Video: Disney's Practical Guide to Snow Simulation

Throughout the history of Disney animation, we have seen time and time again films that have magical and fanciful worlds in which our timeless characters live. Environments full of challenges and obstacles for our characters to overcome.
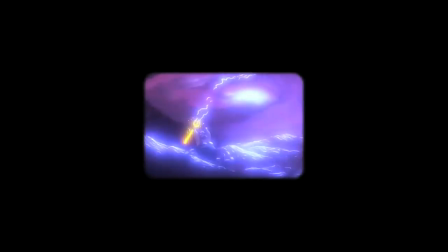Creating compelling and magical looking effects for these worlds directly enhances the
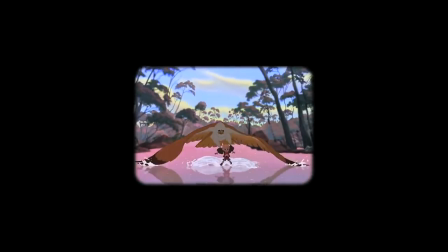storytelling and draws our audience into the action. effects such as wind,
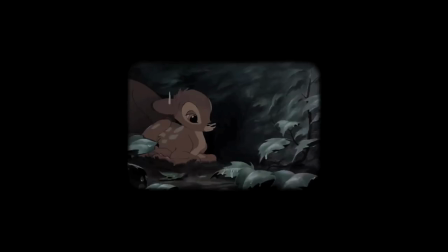fire, rain, and snow.
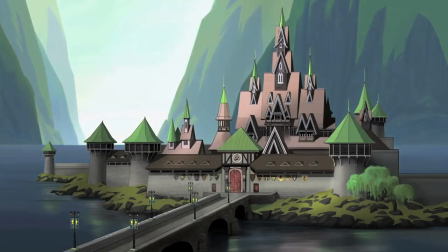With a film such as Frozen, the story would have been impossible to tell without compelling and believable-looking snow.
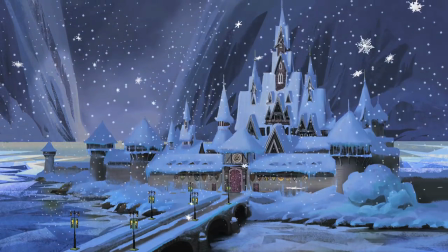But how do you animate all that snow?
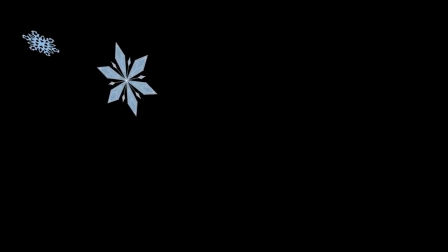Do you animate each snowflake individually over and over again until you've created convincing-looking snowfall?
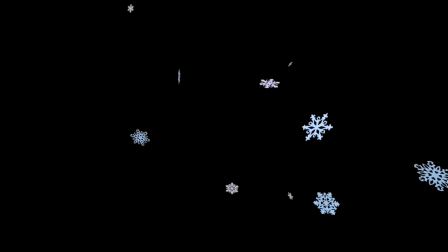Because there are so many, artists now harness the strength of the computer to create snow using real-world physics.
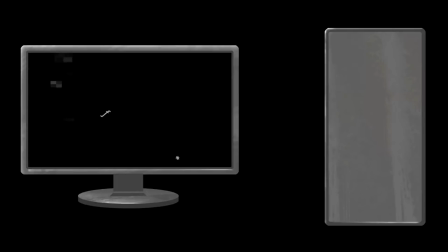Computer algorithms take away the tedious work and allow artists to focus on the creative work.
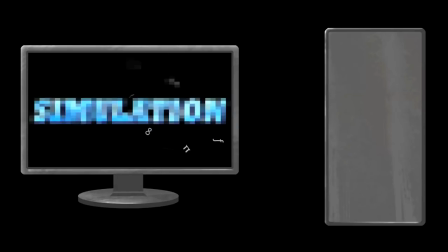This is all known as simulation.
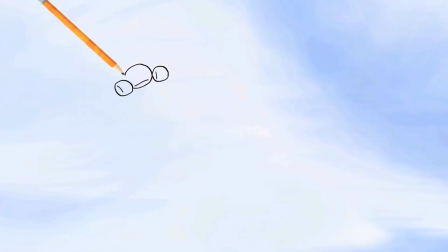Traditionally, our artists would animate each frame of movement individually, referencing the way objects move in the real world. Because this is animation, they must exaggerate the movement using Art Direction,
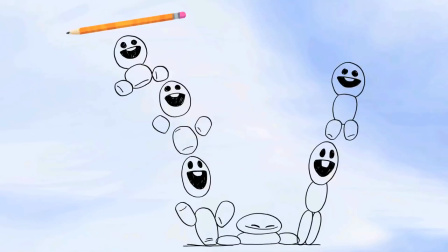shaping the objects frame by frame to create appealing looking movement.
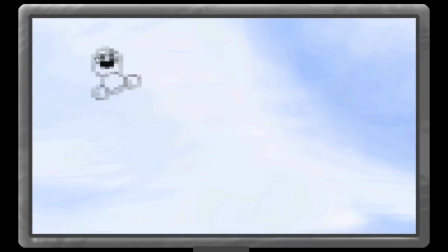With simulation, artists can use our newest software algorithms within the computer to recreate the physics of how snow forms together, interacts with other objects, and how it will move through the scene. We then introduce Art Directability, so that we may exaggerate or animate the action.
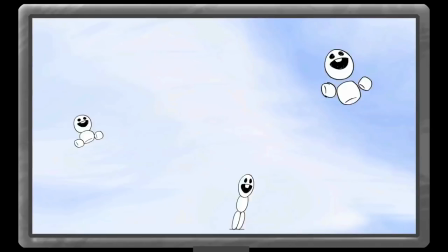After this, we can control the complexity of the shot by increasing or decreasing the number of objects in the shot.
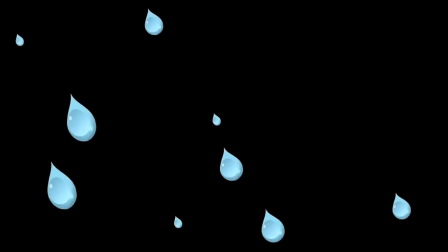This way we can take a single raindrop and make it into a rainstorm, or turn a snowflake into a mighty blizzard.
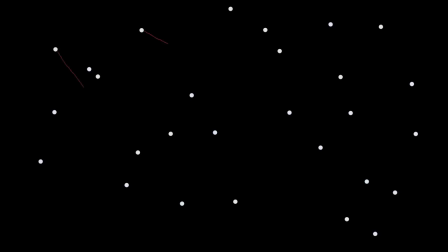We can continue to influence snow, or particles, and impose real-world physics on them to give us familiar or natural-looking animation. We can see snowflakes interacting with other snowflakes, clumping together and colliding off one another.
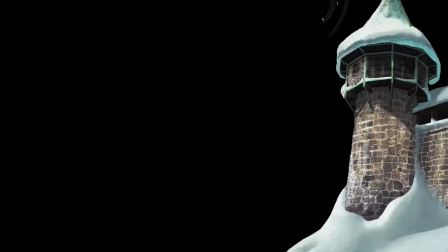Artists direct the computer to scale up the physics on a scene that will allow us to play into wind current and object collision.
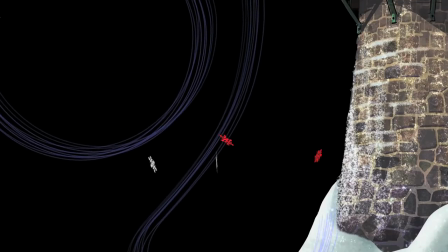What happens when those snowflakes hit that castle wall? Artists must take everything into account.
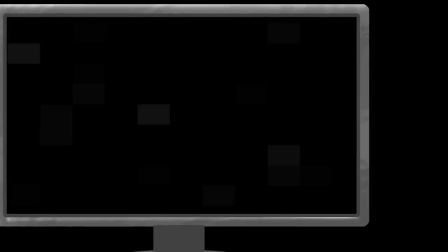So how do we create a simulator that can do all these things? First we need to identify what the core ingredients are that make up the effect.
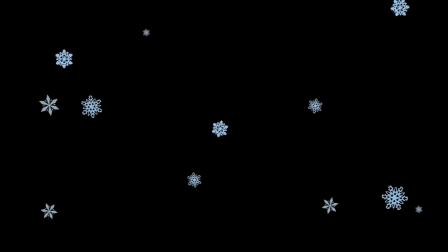As we stated earlier, each snowflake is represented as a particle by the computer. The computer can make a particle into anything we desire. A grain of sand, a droplet of rain. It does this by assessing the proper model of physics onto that particle.
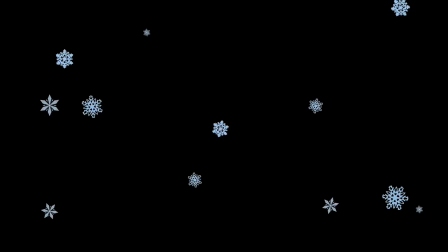So, snow, what do we know about it? What are its physical properties?
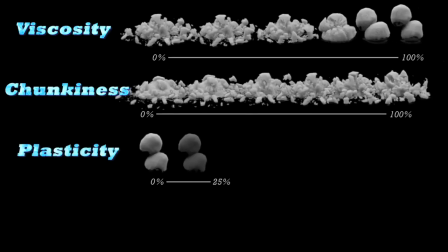This is where we create a model that can represent all the different types of snow and its specific behavior under varying circumstances. How does wet snow look and move? What about dry, powdery-looking snow? This leads us to explore the wide ranges of snow that exist.
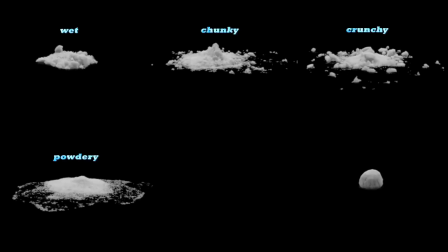Wet, chunky, crunchy, powdery, grumpy, sleepy, soupy. You name it, we have to simulate it all. This may also require scaling from one single snowball to an entire
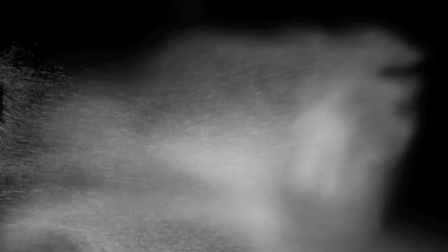avalanche. anything that needs to be done to make it look believable for that world.
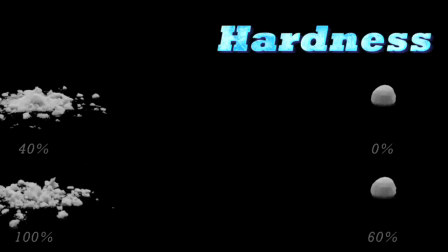We begin to create a model guide on how each type of snow behaves. Next, we take these models and tell the particles how to behave in a scene. Remember our castle wall?
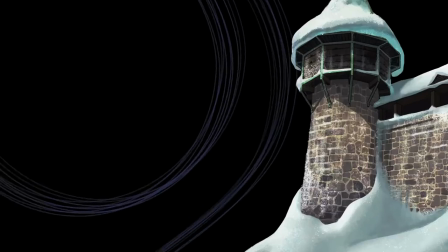Our wind? How will these affect our crunchy snow?
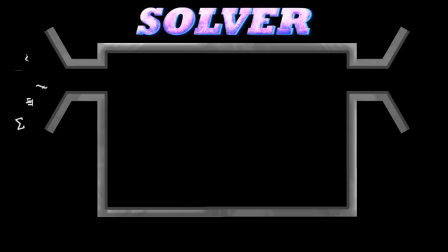It's all up to our solver to inform the particles on how they should move through the scene.
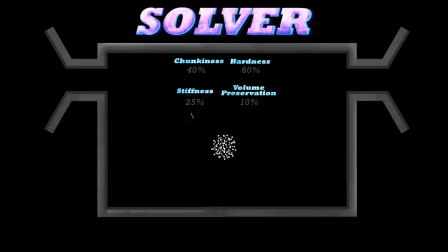It'll help create and control every condition, such as weather, that will influence our snow's movement.